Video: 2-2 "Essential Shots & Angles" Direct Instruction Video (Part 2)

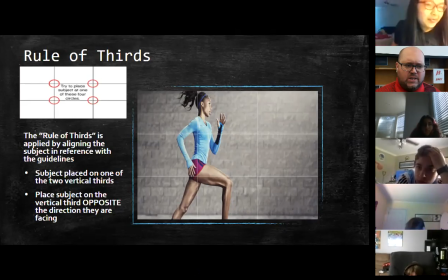There's a rule as to which one it needs to be on. And the rule is simple. Whatever way the subject is facing, even if it's slightly, so you see how my head is just slightly turned?
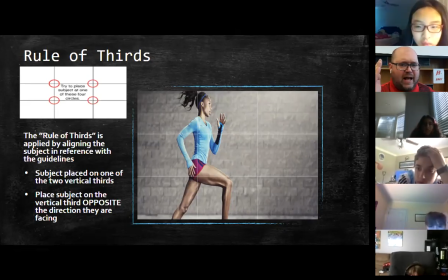You always put them on the opposite vertical third. So if we're looking at our subject here of this female athlete, she is looking to the right,
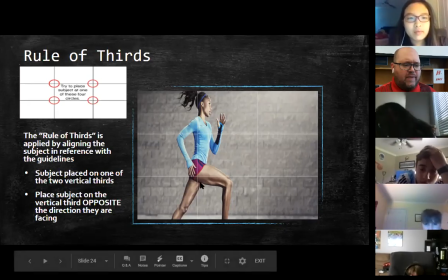which means I'm going to put her on the opposite vertical third.
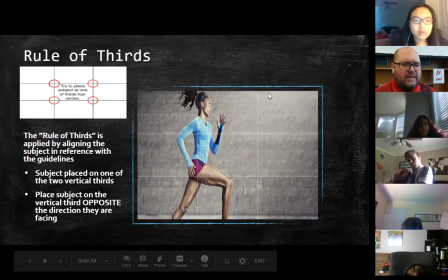Now it looks like she's running into the shot, and it makes the shot look better. Imagine, and do this, take your hand and cover up that right vertical third. Okay?
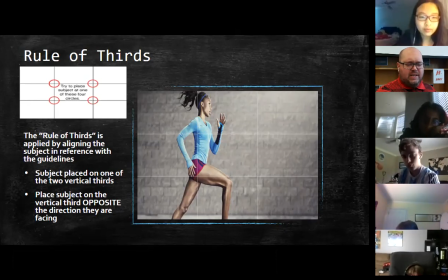And close it up to where your hand is basically touching her knee, the one that's up. So now it looks like we're on a third, but we're on the right third instead of the left third. What does it look like our runner is about to do?
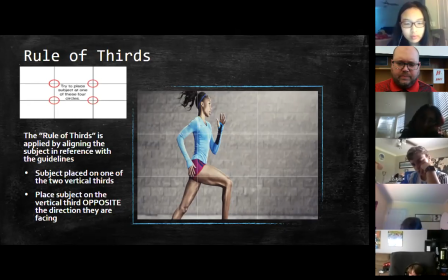Sid? Run out of the frame. Exactly. Run right out of the frame. Okay? And plus, even if she isn't running out of the frame, even if you think at it like that, like where it's almost like a wall, it looks like she's about to run into something. Okay? Because the edge of your shot is there.
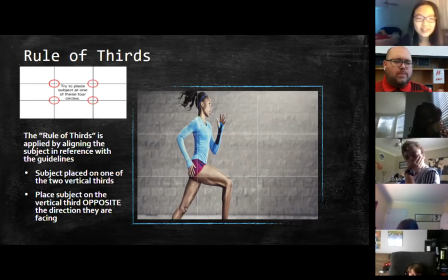So it's a much more attractive shot to put your subject on the third opposite the way they're facing. Okay? So that's our goal. You guys, homework, social media, take some pictures of things, but follow this rule.
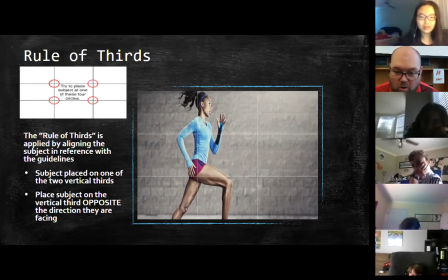Follow this rule. You guys have homework. Go home and take pictures and put them on social media. Okay? There's your homework tonight. I know it's hard for you, but go home, take some pictures, post them on social media, or go into your camera roll and start editing some of them.
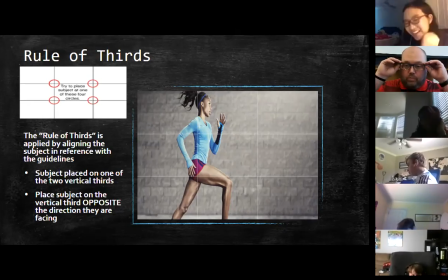Trim them, move them around so that your subject is on one of the two vertical thirds, and put them on the vertical third opposite the way they're facing. And you will be surprised at how much better your photographs look.
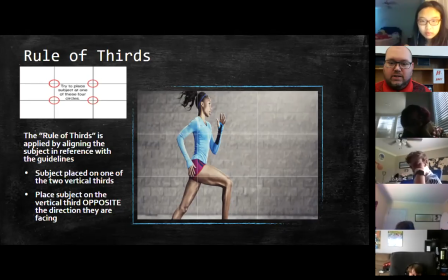Okay? It's shocking. Something that simple. Okay? So that's our first composition rule, the rule of thirds. Can you guys remember that for me? Cappy, you got a question, buddy? I just have a question. This is completely off topic, but is that right leg photoshopped?
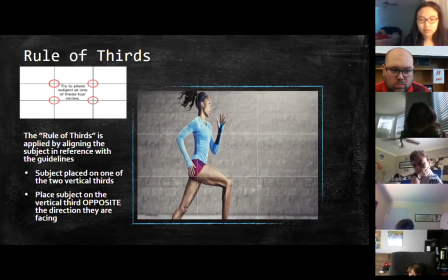This shot? Yeah. No. Okay. I mean, not that I'm aware of. I can't. It's not green screened.
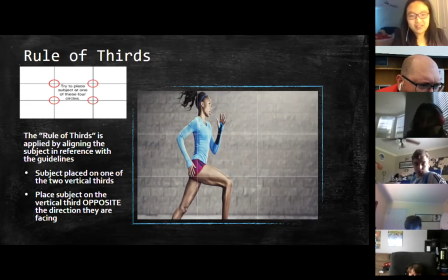She's not photoshopped in front of the wall. It looks like it's honestly just a regular photo. Now, I'm sure it might be enhanced as far as coloring goes, but it looks like it's a legitimate photo.
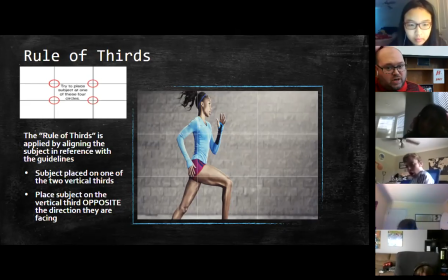All right, so there's our first rule, the rule of thirds. Can you guys remember this? Daniel, you got it? All right, it's a pretty simple rule, but it's hard to break that habit of trying to put stuff right in the middle, man.
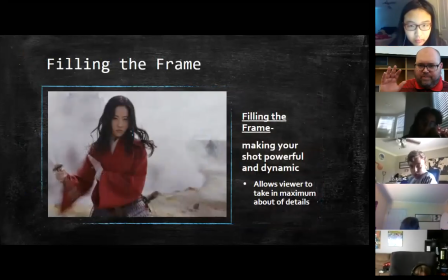It's hard to break that habit. And our second composition rule is called filling the frame. Okay, this one I took from the new Mulan movie, but this is it's right about the waist, so this is a medium shot.
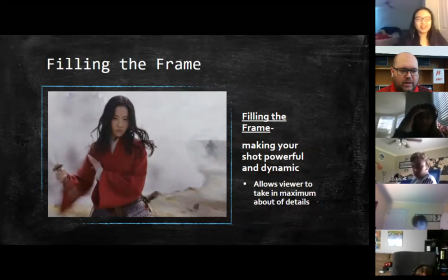Okay, it's a medium shot, but you can see that Mulan is on the left vertical third, so she's not in the center, right?
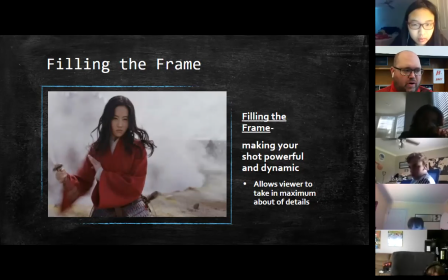Or pretty darn close. She's on the left vertical third. She's on the left third because she is facing to the what?